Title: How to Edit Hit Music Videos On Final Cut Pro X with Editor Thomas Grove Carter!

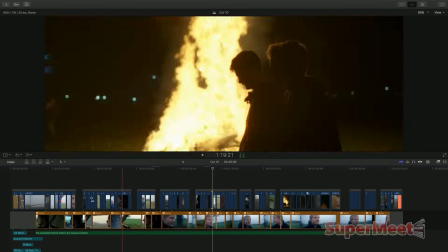493s
Usually on a music video, the artist isn't really up for you fucking about with their track for obvious reasons.
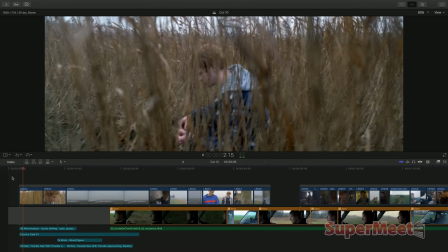500s
We've just got a little bit of sound design up the front here. Let's turn this up.
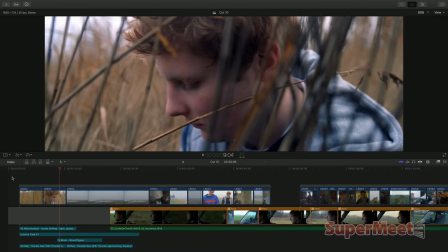505s
That was just to give a sense that it's sort of the director pretending he's a feature film director for about 20 seconds before the film starts.
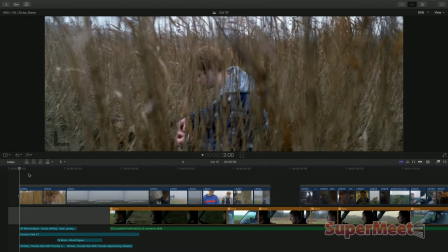512s
We've just got that atmosphere built there. What he wanted to do, though, is he wanted to create a sense that there's ... We wanted to put some kind of tone underneath it, but we didn't want it to be another music track, obviously.
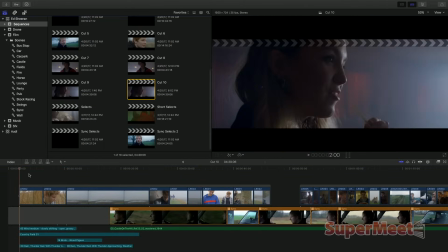522s
That also doesn't go down well with big label artists.
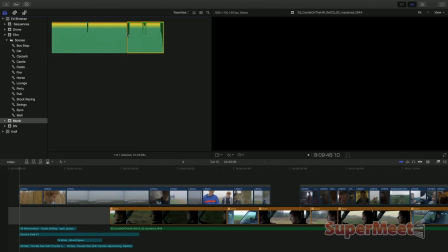526s
What we did was, we took a bit of the actual track, this bit in the middle here. Let me just grab that. I'm just going to connect that down there. Let's get some waveforms up so you can see what's going on.
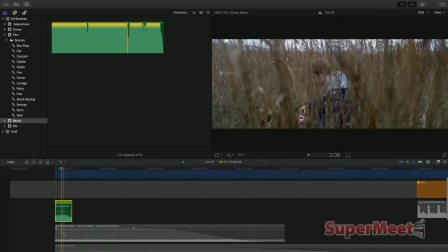542s
And then we slowed it right down. I'm just going to solo this as well, so you can just hear that track. Then we slowed it right down, maybe
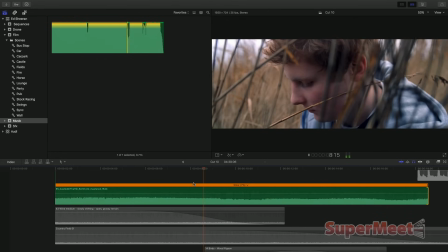552s
make it a bit longer, and then what I did, I wanted this last note to really ring out, so I'm going to blade the speed here.
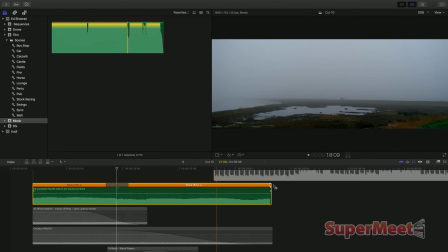562s
So let's blade the speed and slow the back half down even more. Use the fade handle, so we can just pull that out so it really rings out. and I might just put a fade handle on the front and the end and pull that in.
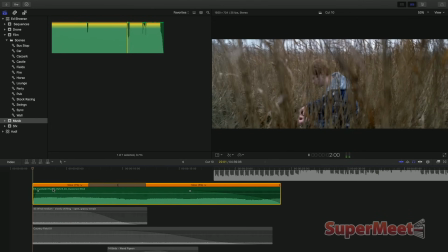575s
That sounds pretty good, but I kind of want it to sound like it's a bit more bedded in.
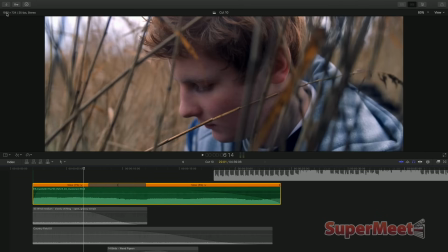585s
I'm just going to open up my inspector and my effects panel,
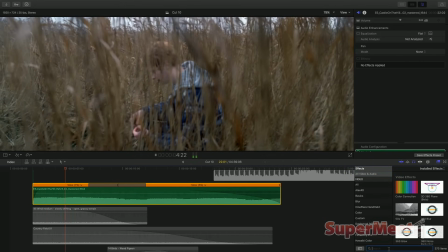591s
and then I'm going to bring in some effects. So what we're going to do is we're going to pull in Modus Cathedral, a bit of reverb.
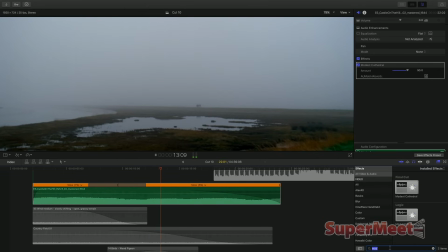599s
Just put that reverb right on. Then we're going to put on, I'm going to muffle that as well, just to make it sort of feel like it's bedded in, and I can write just somewhere around, let's just say around there.
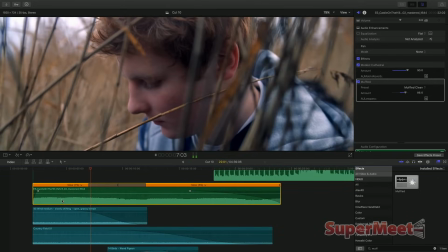617s
And we'll bring in the other sound effects. And we'll drop the volume a bit.
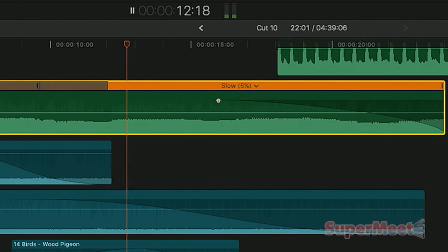623s
And let's have a look, that's feeling quite good. Really quickly, I'm able to just sort of build up that noise there, and really kind of just build up something that sounds quite good. That's sounding pretty good. The next thing I want to do is I want to talk to you about commercial. Let's jump across here. Now, with talking about sound there, in a commercial, I do a lot more sound editing, obviously. What I want to talk about is this Audi commercial I did with Daniel Wolf. Now, he's a director who does a lot of character work. People love his casting and the performances he gets from actors, but in this job there were actually no characters in it, it was just the car, so we had to bring out as much character as we could and as much life from the car and from the environment that it's free.
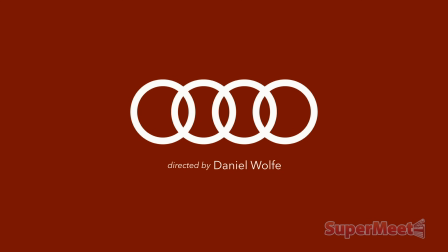674s
Let's take a look at the final ad.